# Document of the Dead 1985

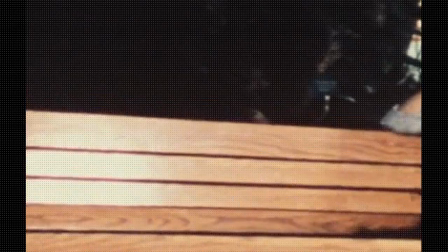The other directors might spend 3 or 4 hours on a shot, whereas George, I don't think he'd ever do that.
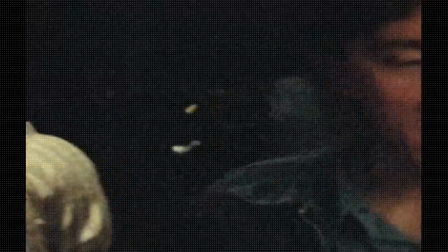Yeah, we've discussed angles and style on a previous film we did called Martin.
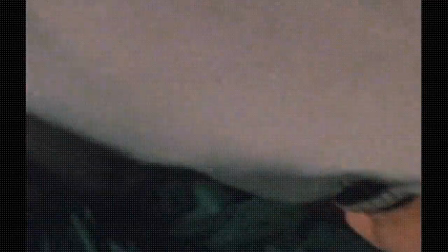We'll pretty much maintain that mode when we shoot horror stuff, which is a lot of wide angle, low positions,
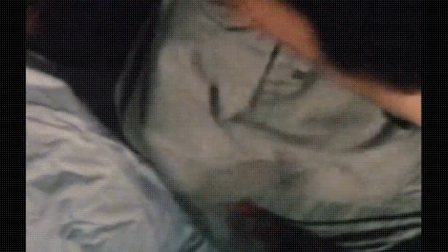to accentuate, the monster aspects of the zombies or whatever.
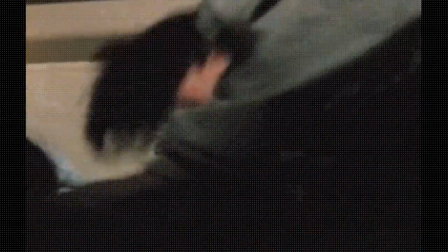That's pretty much it in terms of any adapted style, which we've, intensified in this film or any previous horror films which we've done.
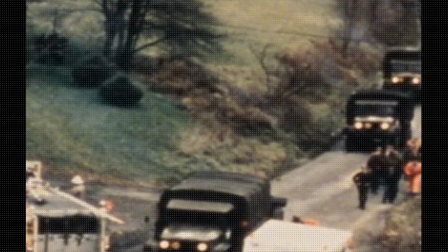This film allows us to be a little more graceful and a little more beautiful with our photography, because it's not simply a horror film.
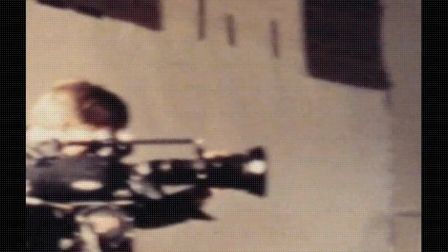In fact, one of our worries was we were getting a little too far away from the horror genre, but I can help it along. I understand where he's going.
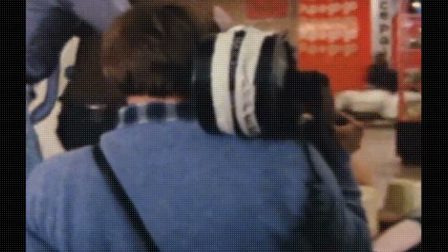I work with him enough now that I understand his direction.
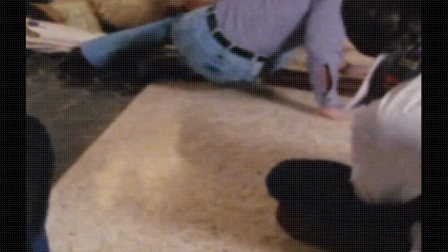George tends to set up scenes and then let them happen, rather than being extremely, extremely precise about every movement of every actor and the delivery of every line. If he's not happy with the way it comes out the first time, he will do another take, obviously. But I think overall, style-wise, I think that it's consistent. I think that it's a little bit more traditional in that he is using, how can I say, a more standard approach in terms of reverses and 2 shots on dialogue and the like. Not a lot, but somewhat. Well, we shoot anywhere from 15 to 20 to 1.
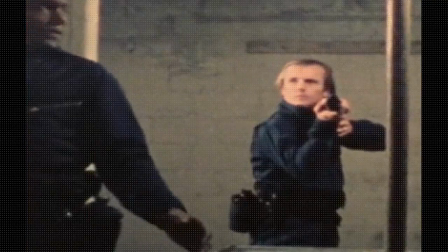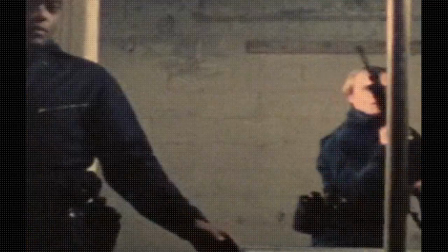Senores, please to let me pass.
I cover conversations with a master.
No, please. Just let me pass. I go up to 7th floor to find my sister.
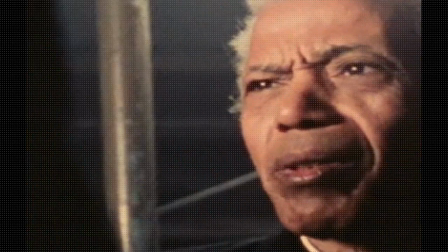And then with single headshots on everybody involved.
People of 107 will do what you wish now. These are simple people.
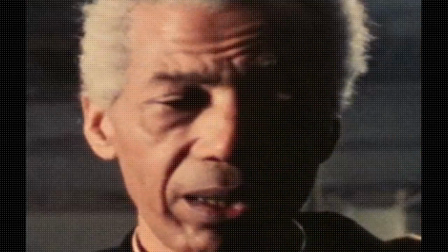They have little, but they do not give it up easily. And they're dead.
They give up to no one. Not so much cutaways.
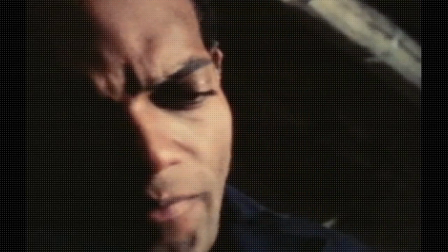In other words, I'll cut to all of the people, or I'll use people as their own cutaways.
Many have died last week on these streets.
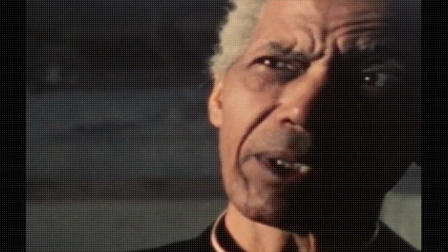In the basement of this building, we find them. I have given them the last rites.
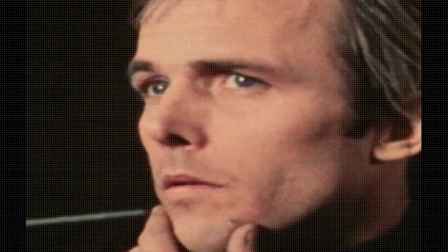Now, you do what you will. You are stronger than us.
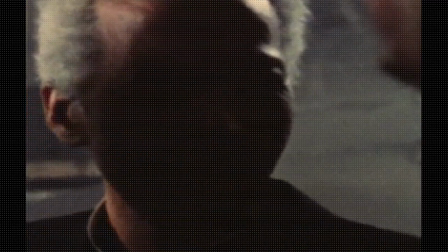Or soon, I think, they be stronger than you.
And sometimes if I see a shot I like, I'll just go do it, almost on whim.
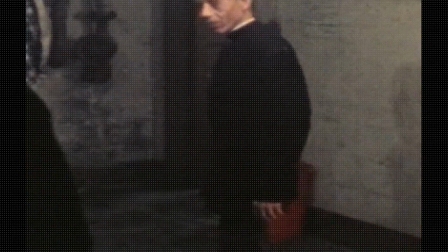When the dead walk, senores, we must stop the killing, or we lose the war.
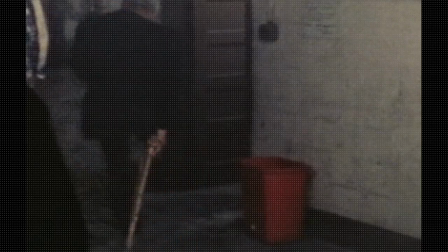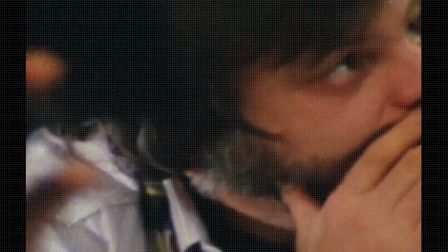Out here, shooting, I don't really think too much about the cutting. I'd rather let that happen, too.
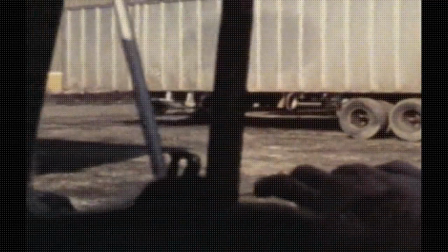Except in tightly choreographed sequences like the truck scene and so forth, where I know what's cutting to what.
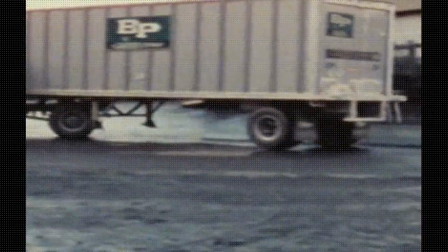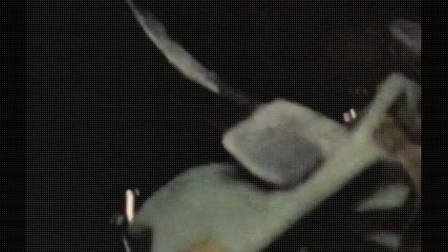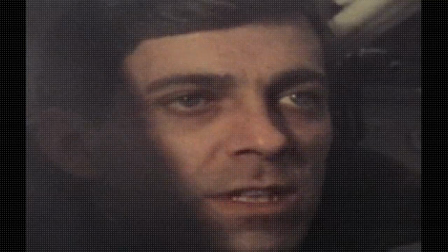In this action scene, notice how he has isolated the three leads to better manipulate the visuals.
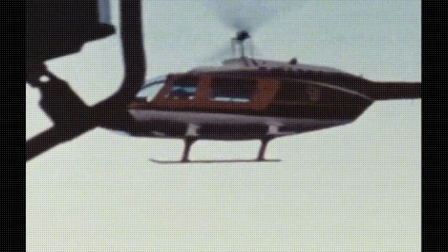Close-ups, medium shots, long shots.
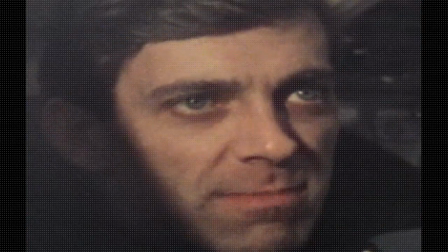One look, man.
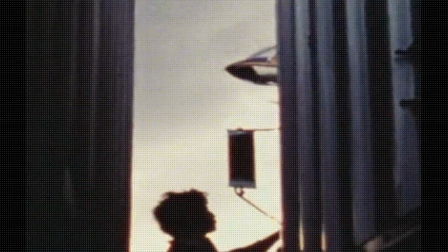Visceral, disorienting angles, rhythm and tension potentials to be inherited by himself on the editing table.
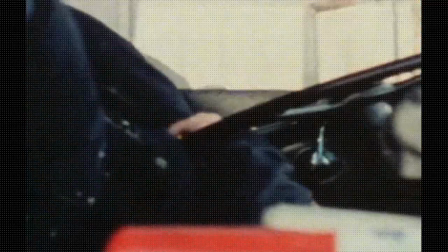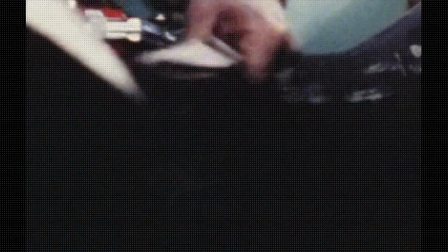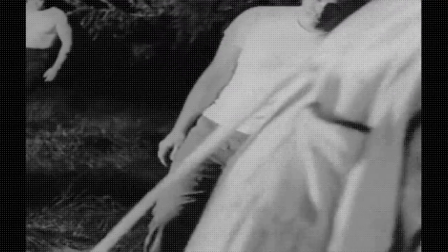The most celebrated shot in Night is this one.
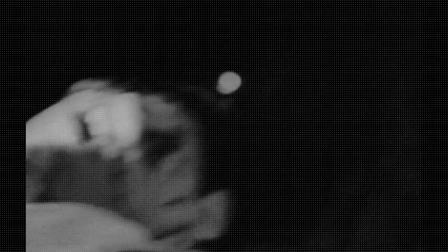A close-up of one zombie gives way to an extreme long shot of several of them, and the film transforms into a vision of doom.
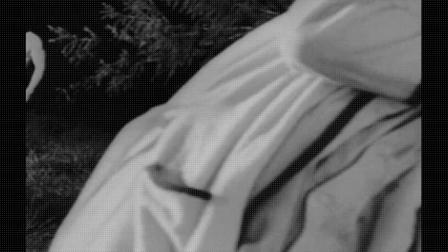A revelation in space multiplies the horror far beyond our expectations. As a spatial stylist, Romero is consistent.
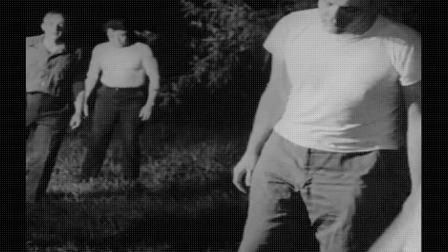He's a master of spatial design. Yeah, I never really put it down to the use of space, except that's what it is. It has to do with, again, it's just breaking from tradition. I mean, there are ways that you're supposed to shoot that, involving screen direction and involving, you know, a formal, patternized kind of cutting, which I just don't like.